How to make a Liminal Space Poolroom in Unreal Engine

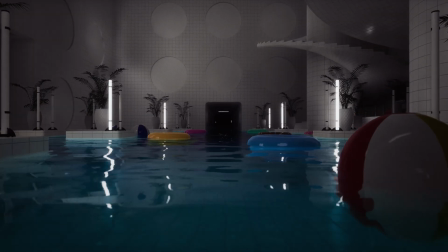4:06 The last water-related variable was setting up the inflatable pool floaties and beach balls so it could float and interact with the water.
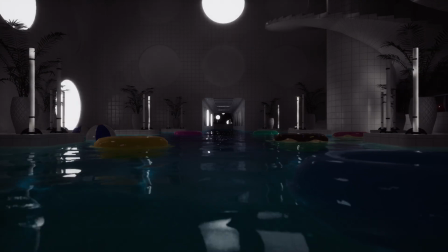4:14 I wanted to add this so at least some of the props in the video would feel congruous with the environmental variables.
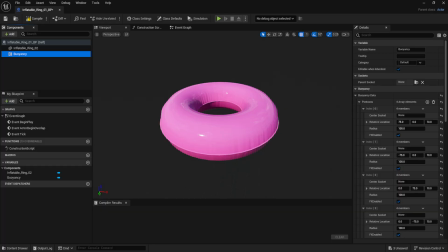4:21 Generally speaking, this was achieved by building blueprints for each of the props that would then have a buoyancy component inside it, as well as enabling the simulate physics button on the object itself, setting the collision presets to custom,
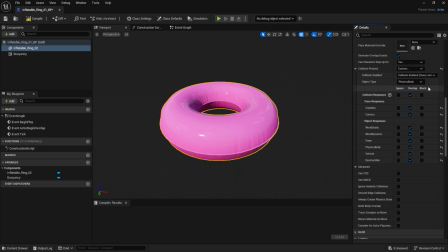4:35 selecting the overlap option and then finally entering in the relevant pontoons information back in the buoyancy tab as determined by the dimensions of the object you wish to have float.
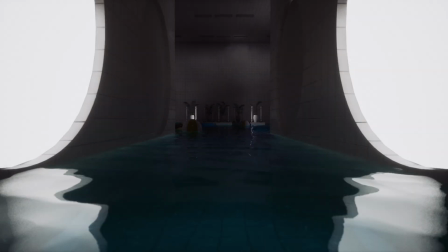4:49 I'll be sure to include a more detailed tutorial of this process as well in the description if you happen to be interested in a more thorough explanation.
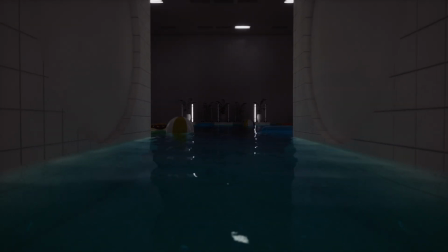4:57 With the visual variables sorted out and set up,
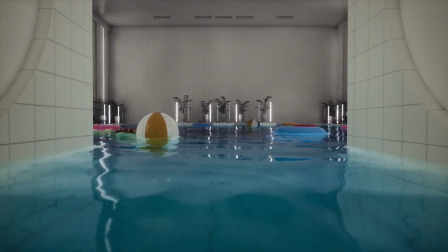5:01 the next step is getting the song and sound design created to help further solidify the chill vibes I was hoping to achieve with the piece.
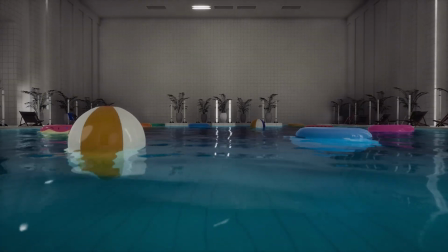5:08 When it comes to the music,
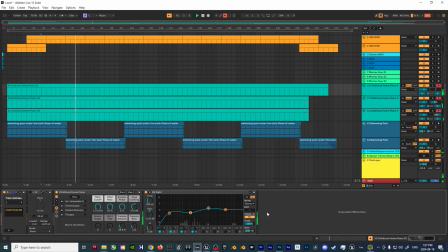5:10 I created that in Ableton Live with the Childhood Home Piano Preset and three Max for Live Markov Chain Sequencers,
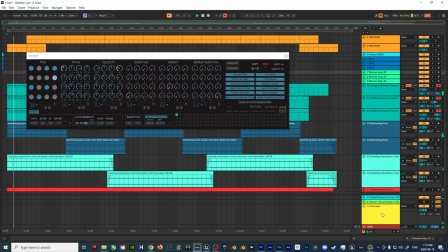5:18 all quantized to the F minor pentatonic scale. This sequencing technique allowed me to get a very loose and flowing improvisational piano part that could go on for as long as I wanted it to, without ever it repeating itself. as the statistical odds of each of the three
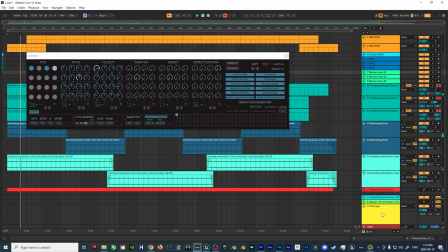5:35 Markov chain sequencers generating the same pattern again would be incredibly low. This sort of idea can be heard in the music of groups like Authecker, but I wanted to approach it with a minimalist classical perspective instead,
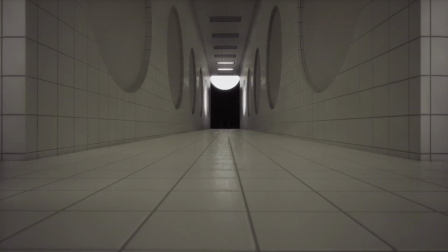5:48 as I thought it would fit the pool room aesthetic better than electronic music.
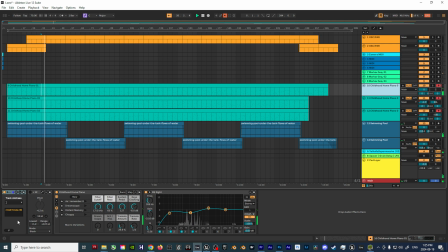5:53 From here, each of the three pianos received a Max for Live device that would convert the MIDI data into OSC data which could be then sent to Unreal via my computer's port and IP address for the purpose of triggering all the lights I had placed within the environment.
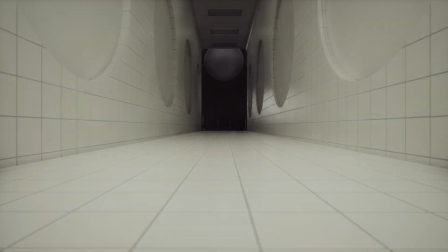6:09 I did this to help make the lighting in the environment not only synchronistic with the music but also
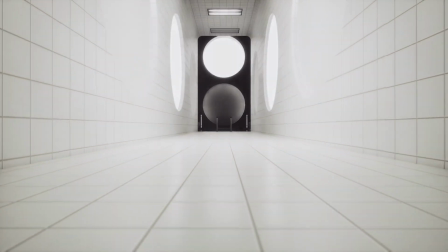6:15 dynamic as the lights being triggered would also be constantly in flux in terms of its location.
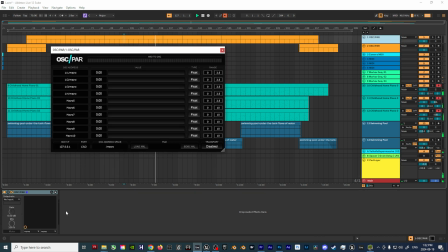6:21 There's also a side-chained reverb pad that I had mapped out with OSC PAR to create a few lights that would swell with the music as well.
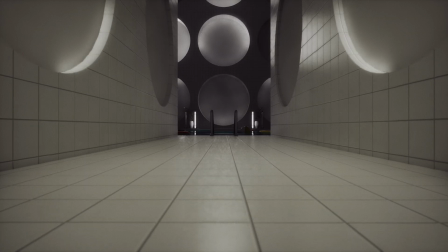6:29 I added this to help break up the monotony of every light just being a triggered strobe.
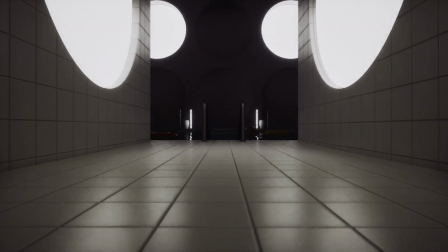6:35 With all of the lights set up with the music, the next step was building out a rig rail for the cine camera actor to follow along in the environment.
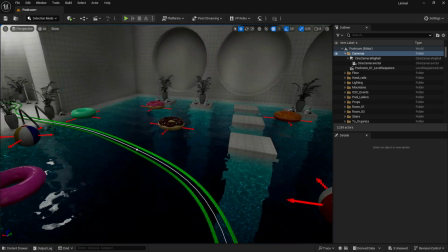6:43 This was needed as I wanted the camera to twist and turn through the various hallways and rooms I had built,
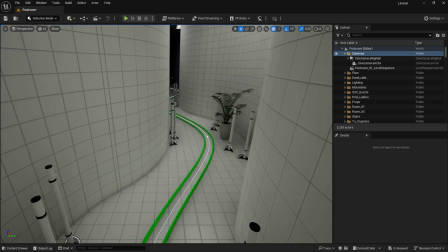6:48 which is far easier to do with the rig rail as opposed to manually animating the camera with the sequencer,
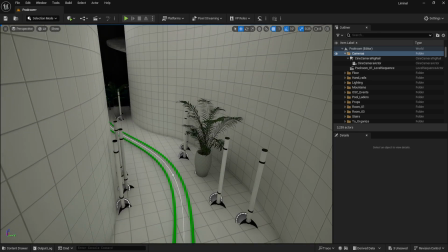6:54 as once you build your desired track,
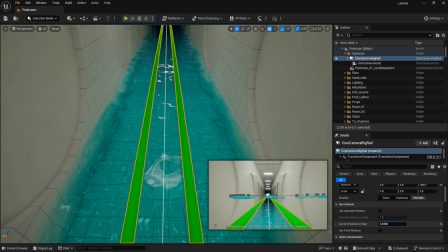6:56 all you have to do is parent the camera to the rail system and you're good to control the camera's movement with a slider that goes from 0 to 1.
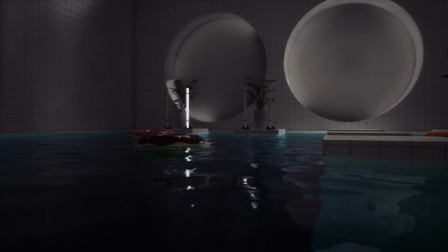7:05 From here it comes down to recording the final output in real time via OBS,
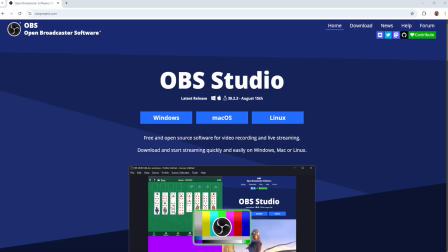7:10 which is far less time-consuming compared to making pre-rendered visuals in Blender,
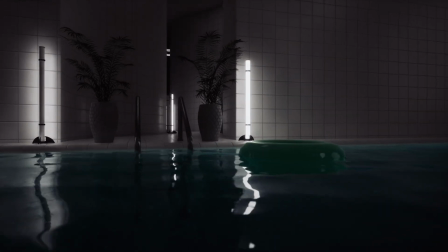7:16 Cinema 4D, 3ds Max, or any other 3d software package.
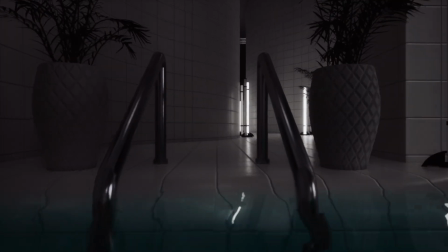7:20 This ideally would allow you to use Unreal Engine at concerts or other live events with the ability to freely improvise with the visuals on screen,
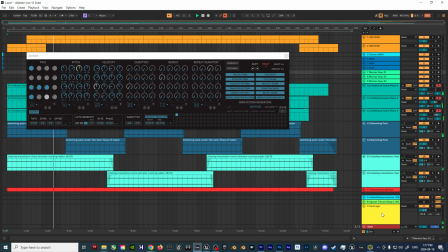7:30 just as the Markov chain sequencers freely improvised the music and lighting patterns for this particular piece.
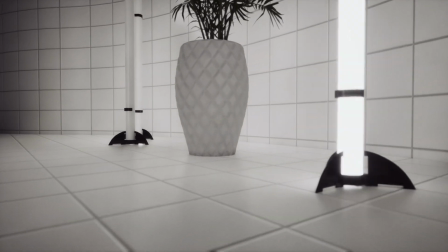7:36 And there you have it, the complete walkthrough of how I created this reactive visualizer using Unreal Engine in Ableton Live.
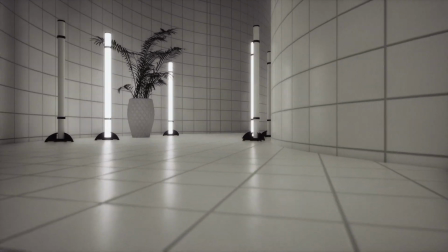7:44 I hope this tutorial has inspired you to experiment with your own audiovisual projects.
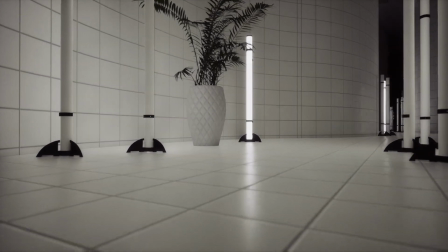7:50 If you found this video helpful,
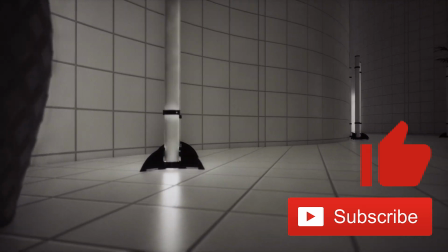7:52 don't forget to hit the like button and subscribe if you want to see more tutorials on Unreal Engine projects, music production, and more.
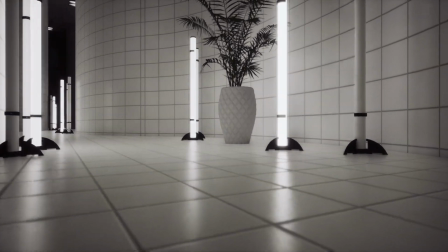8:00 It really helps the channel grow and means a lot. Got questions or ideas for future videos?
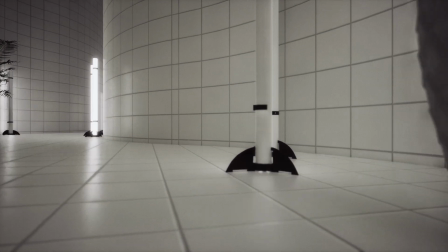8:07 Be sure to let me know in the comment section below. Thanks for watchin' and I'll see you in the next one.